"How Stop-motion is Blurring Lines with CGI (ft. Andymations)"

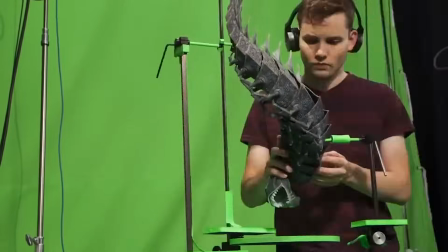Compare these two scenes. One of them is stop motion, and the other is entirely CG.
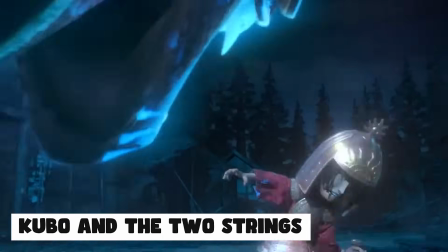What's interesting about these movies that you're seeing is that the stop motion scene looks more like CGI than the movie that's made in CGI.
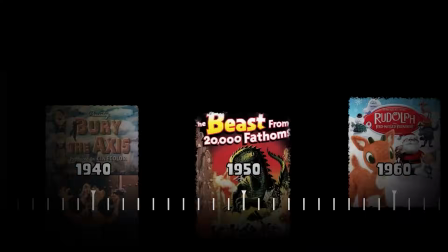Stop motion has progressed a lot over the past century, and in this episode,
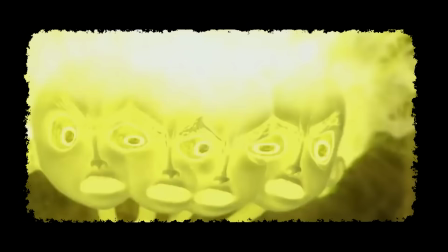I'm going to explain the lengths that stop motion has gone to quote-unquote cheat and make their animations look just a little bit smoother.
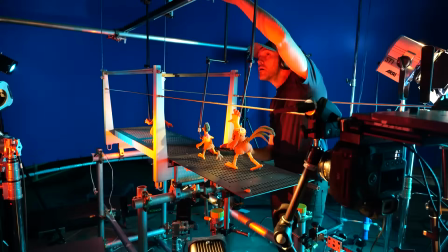To help us is Andy from Andymations, who's worked on many stop motion movies, and also Sarah, who's worked on both CG and stop motion movies.
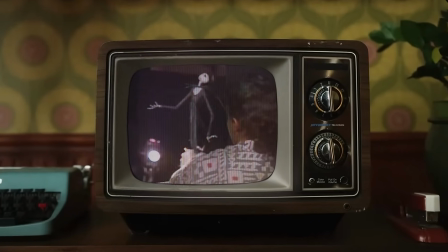Let's start with the biggest problem that faced stop motion in the early days: film cameras. With film, the biggest problem we had back in the day was that there was no way to see what the film was seeing.
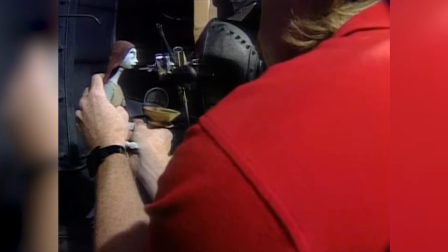So you have to put a camera next to the film camera.
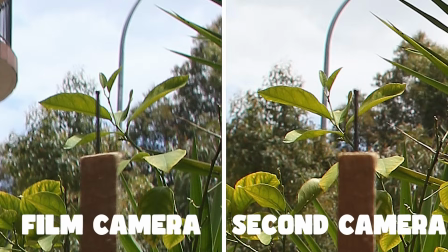So you have this parallax issue where you're not animating exactly what the camera sees. And no matter how good you are, it's never exactly the same.
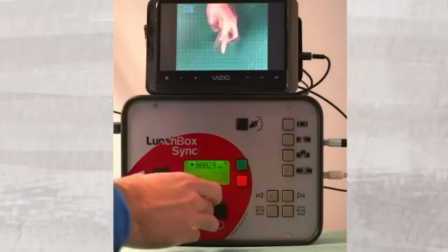There were some tools to help, like the lunchbox, but even then you couldn't see the final image.
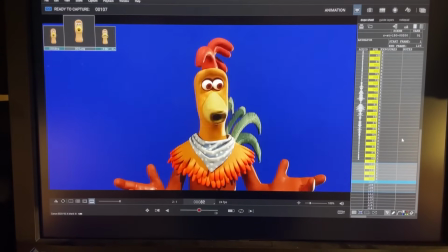It wasn't until the program Dragonframe came out that animators could see what the final image might look like.
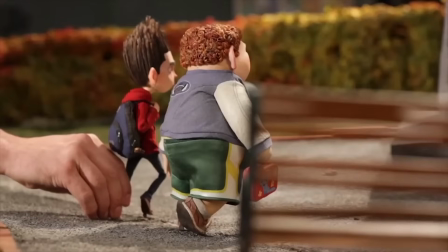This gets even worse when you realize that if an animator messes up, they can't go back and fix any of their mistakes. In CG, you have the luxury of being able to go back and tweak things.
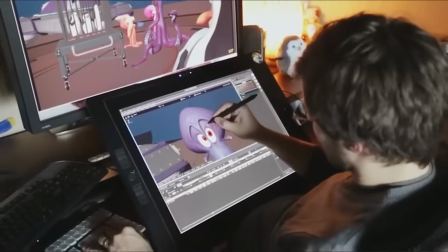And so there's a lot more like freedom and flexibility, I think, to really perfect the performance that you're going for. And stop motion, it's straight ahead. And, you know, if you make a mistake, you just kind of, you have to just cut back, delete the,
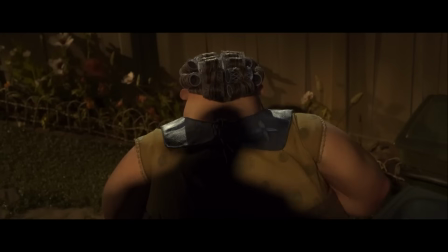past 10 frames or whatever you're trying to fix and just like do it over again.
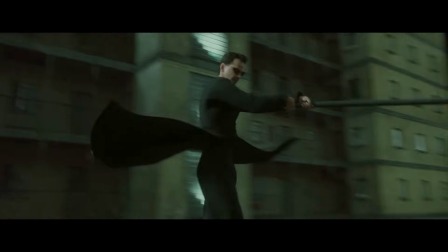CG at the time also had its issues with characters that dipped into the uncanny valley and computers that were just generally slow.
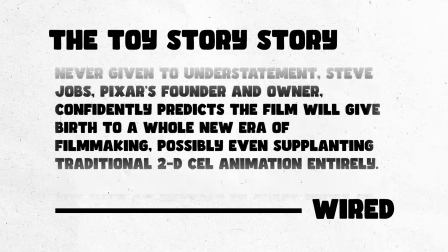Animators in 1995's Toy Story had to wait hours for a single frame to render.
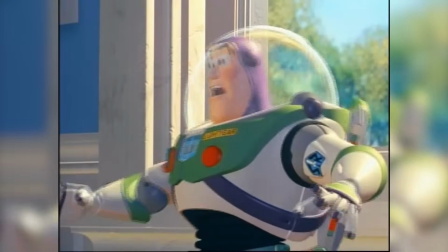But even with those issues, it was generally more forgiving to work on CG rather than stop motion.
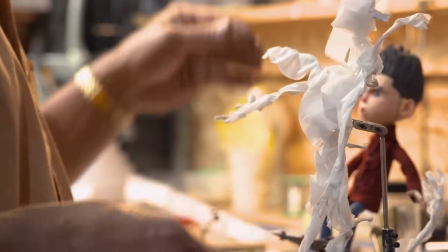Often stop motion animators had to go to great lengths to achieve the effects that would have been simpler to do with CG,
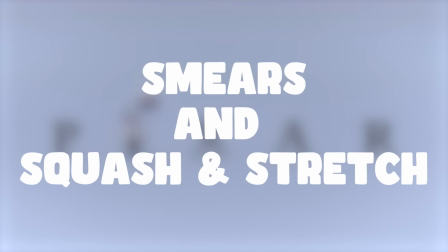like the ability to have smears and squash and stretch for characters. Squash and stretch is what makes a character feel alive.
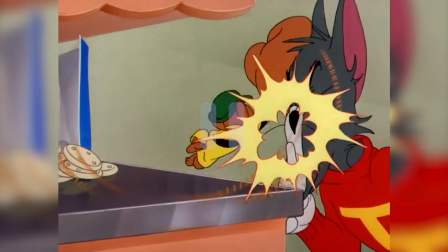When you punch someone, you expect the face to squish and then stretch, but in stop motion, you didn't have this.
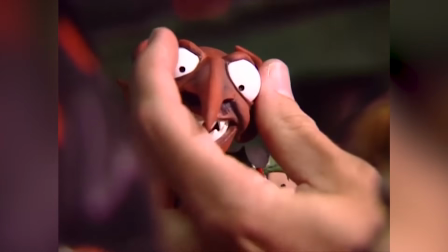Animators had to work with the limitations of the characters they had, and the characters they had couldn't squash and stretch like a traditionally animated character might.
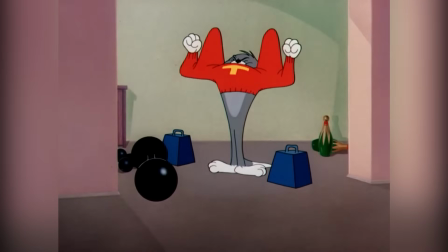We'll talk about squash and stretch a little more in a second. First, let's come back to smears.
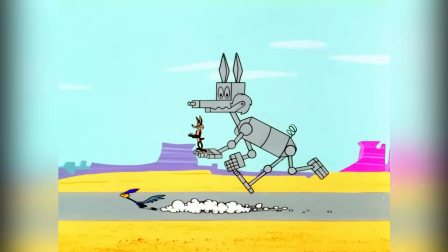Smears are used in the place of motion blur. The best example of this is Roadrunner. Because he's running so fast, our eyes expect a blur.
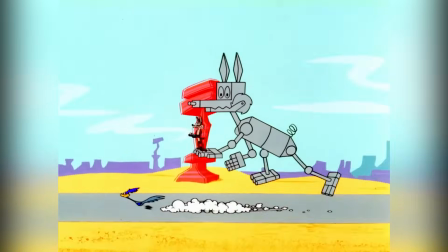So, animators gave him multiple body parts, and sometimes body parts that stretched.
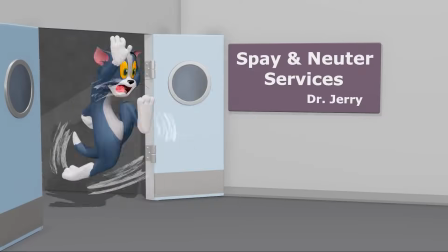Smears are pretty common in traditional animation, and even CG animation. But for stop motion, it's something that's more difficult to do.
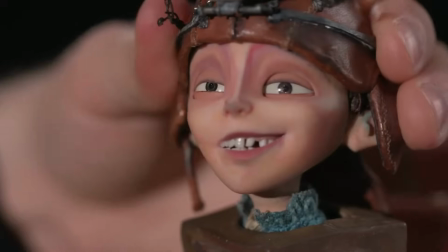What they did in stop motion, especially in the early days, was to move the object right as they were taking a picture, so they can get a real in-camera blur.
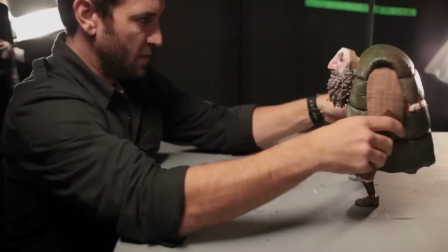This comes with some issues, since it's easier to accidentally move a character incorrectly, ruining the rest of your shot.
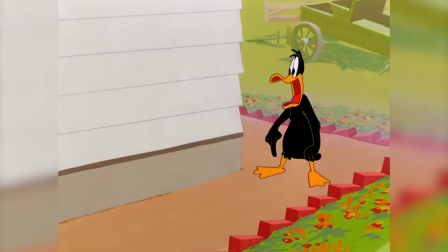One of the ways this was fixed was by using real smears.
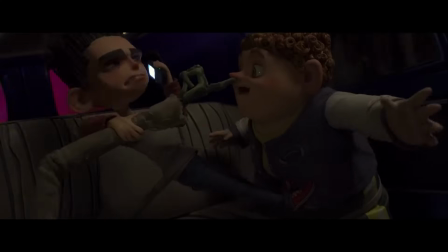The way that animators achieve this in stop motion is by printing multiple body parts, or printing one blurred one.
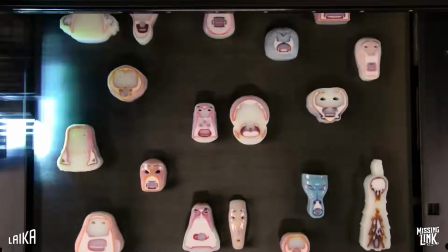Obviously, this is a lot easier today since we have 3D printing.
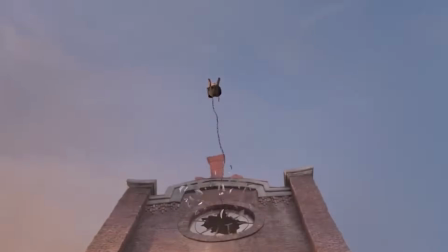Animators sometimes go even further by creating a whole character that's squished or stretched so it can be used for a certain clip.
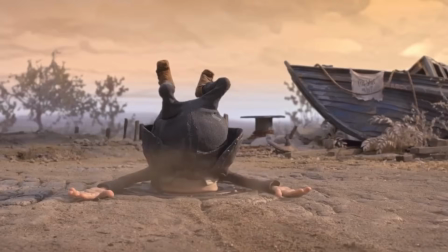This squished character is only used for a few frames of the whole movie.
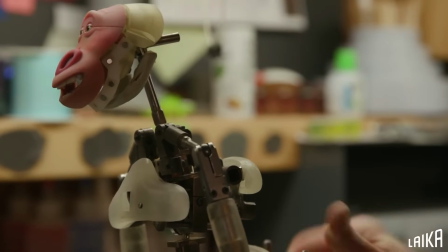Often, this is how animators achieve squash and stretch without making complicated armatures. When I worked at Screen Novelties on the Elf special, we had the guy, he lands on the ground and he bounces, and they actually made a squashed version of him. So for one frame, I put that one in there where he's like all squashed down, and then I replaced it back with the regular puppet. And so that had squash and stretch, even though the puppet couldn't do it. You just build one in there.
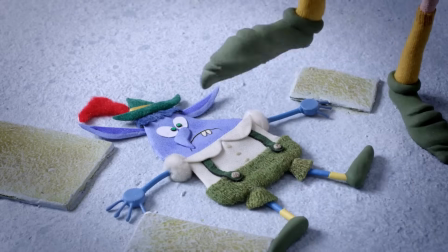This is usually saved for special scenes, since creating a whole new character for one part of the movie is time-consuming.
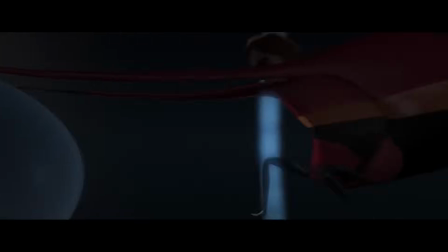CG doesn't have to deal with this issue at all, since you can directly edit the 3D shape itself.